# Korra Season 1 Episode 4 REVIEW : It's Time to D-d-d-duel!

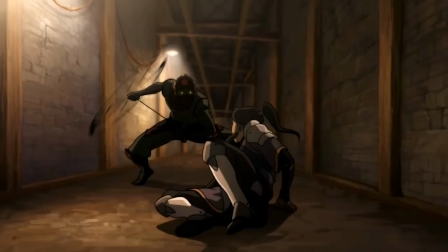484s
Admittedly, working with the task force goes a lot better than expected, and Tarlok even starts to seem like a bit of a better guy than he initially let on.
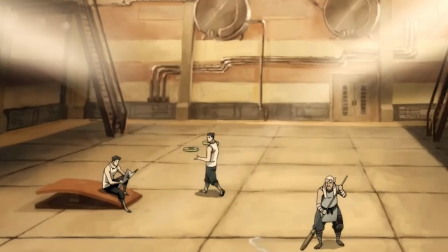493s No Korra for practice again? Doesn't look like it.
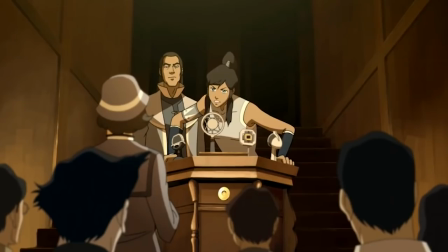497s
Things must have been going a lot better than Korra expected because she very suddenly challenges Amon to a one-on-one duel.
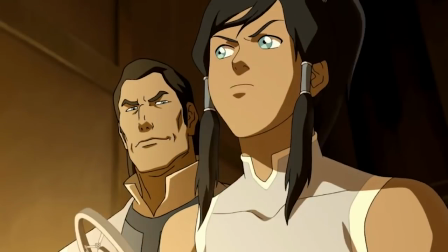504s
Did Korra's fears suddenly clear up? Hmm, hmm.
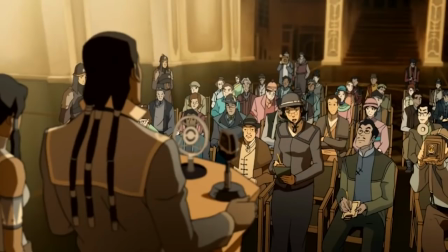508s
Oh, but let's ignore that cool and interesting plot point for a second to go back to Mako and Dasami.
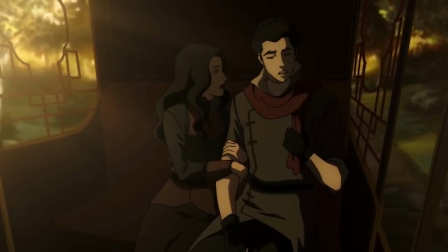515s This scarf was my father's, and it's all I have left of him.
Okay, all right, keep this in mind.
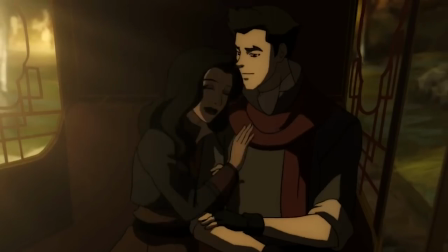521s
It won't be until I'm, like, in the middle of Season 3, but it'll come back up.
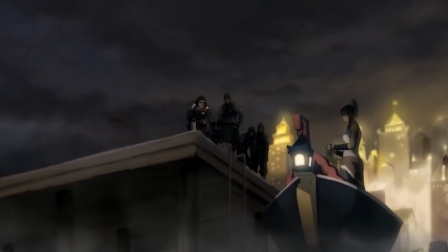526s
This is important. Look at this fucking smooth-ass dismount from Tenzin.
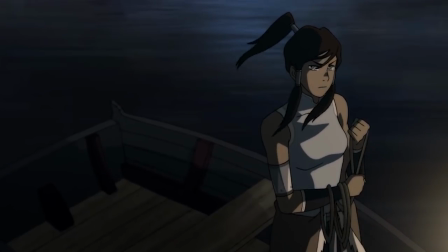531s
That was immaculate. So Korra goes to the duel site against both Tenzin and Tarlok's wishes.
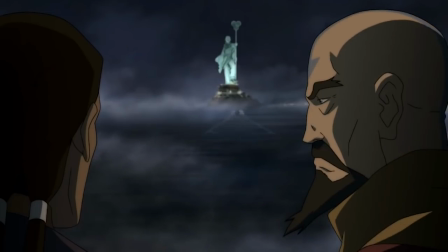537s If anything goes wrong, I have a fleet of police airships ready to swoop down.
After waiting a while, it doesn't seem like Amon's going to answer her call.
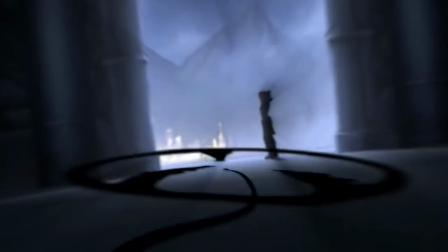545s
Until…
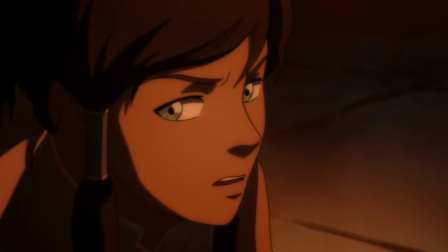548s
The use of Korra's fire to briefly illuminate the scene is so good. It gives the whole scene an awfully menacing vibe, adding to that concept of fear. Which gets explored further in the next scene when the lighting casts such hard shadows. Limiting the light enough to be creepy, but not making everything so dark that it's hard to see.
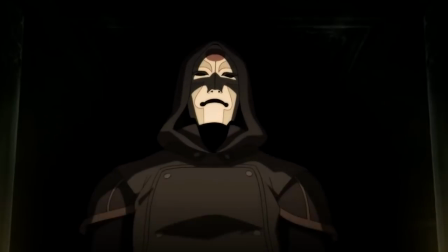569s
It looks like Korra's worst nightmares have come true, as Amon now stands before her, but to her surprise, he doesn't take her bending away.
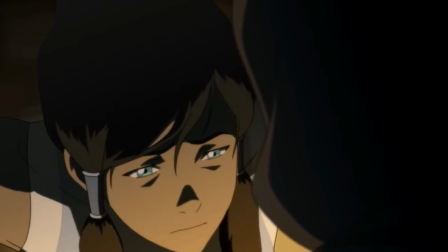577s You'd only become a martyr, and theirs of every nation would rally behind your untimely demise.
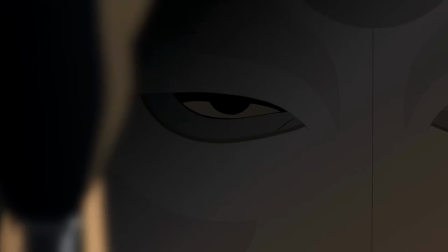583s
I'm sure some people might feel like this is a bit of a cop-out, but I actually really like it. Amon has essentially proven to Korra that he can win very easily.
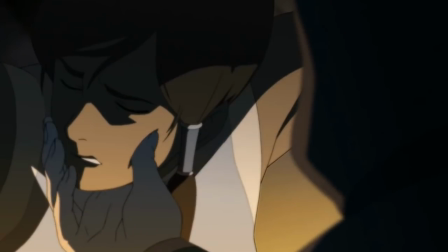594s
In a matter of minutes, he has her before him and he could take her bending away whenever he wanted to.
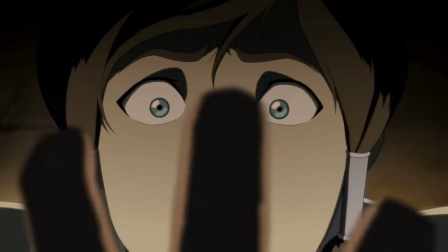600s
He's incredibly calculated and he's flaunting it here. And then the coolest shit starts happening.
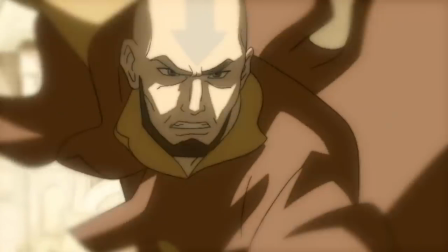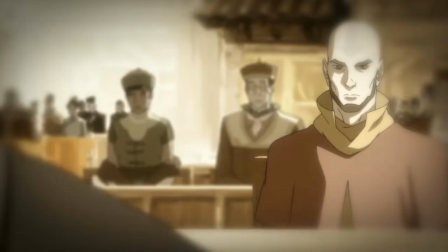611s
These brief glimpses at something else, something from when Aang was an adult, were so intriguing.
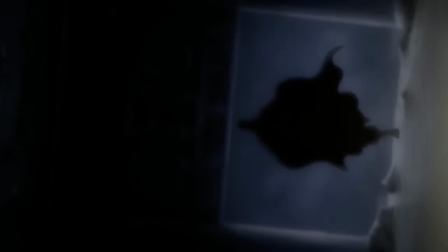618s
What does it mean? Why is she seeing this now? And the real cherry on top is Korra mistaking Tenzin for Aang.
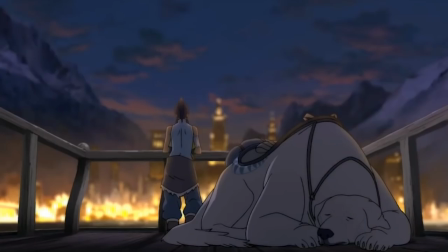624s
Like I said in episode 1, both Tenzin and Korra have big shoes to fill when it comes to living up to what Aang accomplished.
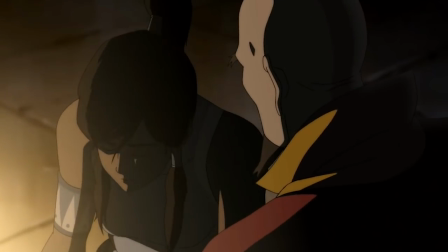632s
This scene is the biggest heart-to-heart these characters have had yet, pushing their relationship into a positive direction together.
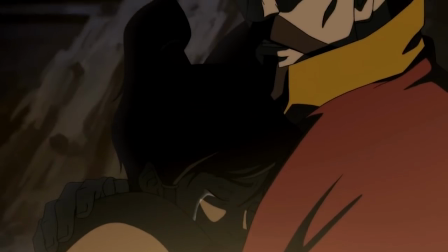639s
And it's a really good emotional scene too.
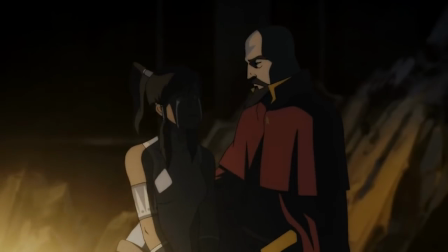642s
Korra opening up about her fears, while maybe a bit predictable for this episode, still delivers that gut punch it needed to.
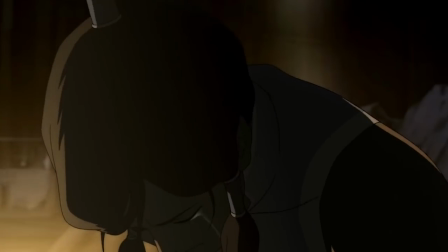649s
Because no one wants to admit to their fears,
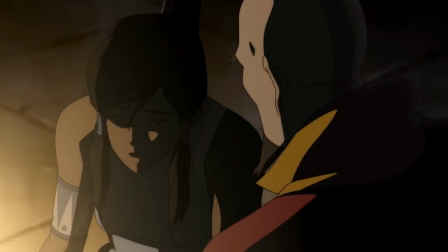653s
especially when they're supposed to be brave for others, someone in a position of power like the Avatar.
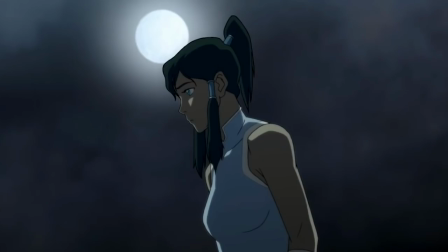659s
But also, Korra's human. Korra can still make mistakes, and Korra is still just a kid.
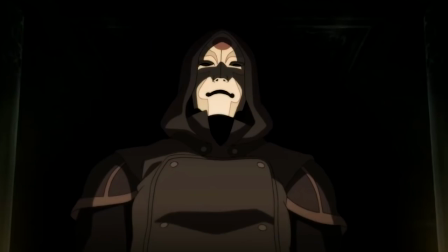666s
She's only like 17, and it makes a lot of sense. She would be afraid of the man who can take her bending away.
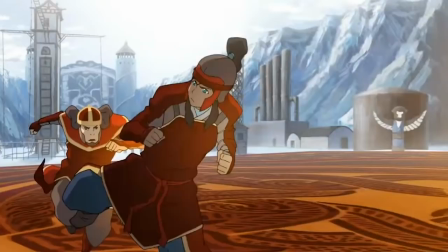672s
Her bending is her favorite thing. She's been doing it all her life, and she's trained extensively to be the best at it as she can be.
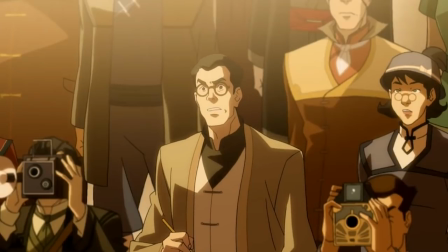680s
Of course she's afraid. But the expectation that the media pushes onto her that being afraid is some sort of bad thing is disgusting.
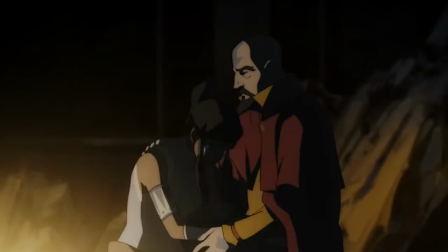689s
Worse is the fact that this happens in real life too. Seeing Korra opening up to Tenzin feels like there's a weight being lifted.
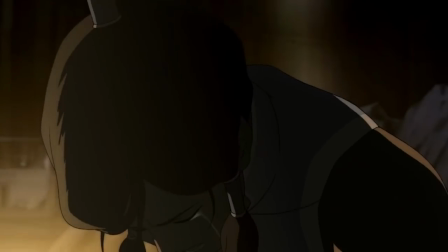697s
It takes real bravery to admit your fears. That's something even grown adults need to hear from time to time.
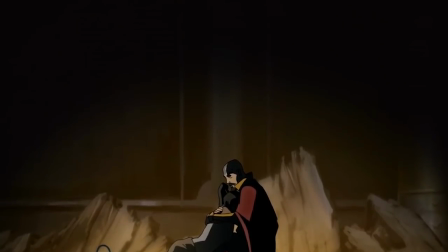704s
And that's how the episode ends. No cutesy, funny scene afterwards to lift your spirits back up.
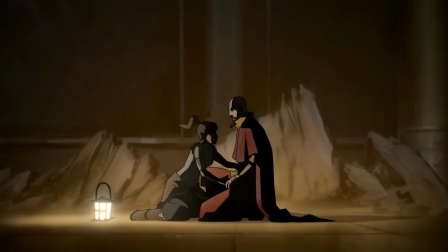710s
Nothing to give you or Korra any newfound hope. She just cries in Tenzin's arms as he comforts her.
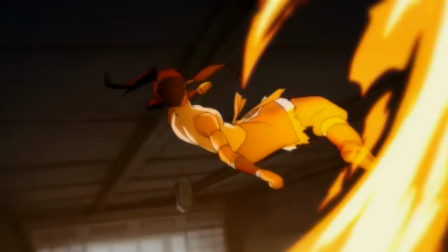716s
My overall thoughts for this episode is, once again, I love it.
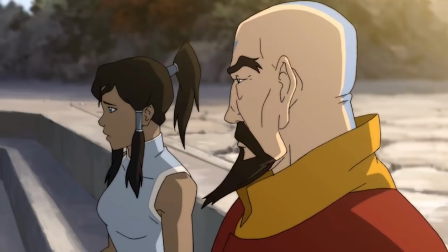720s
It's the first episode where we spend a lot of time with Korra and the brothers, but they almost never interact.
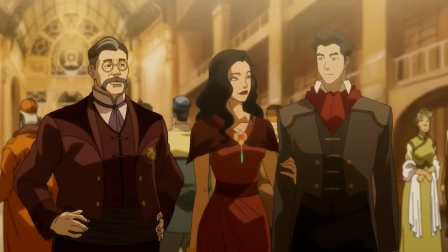727s
Korra meets them at the gala and she says, Mako told me so much about you. Really?
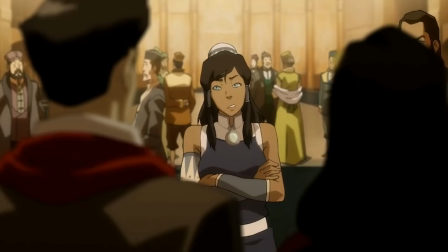732s Because he hasn't mentioned you at all.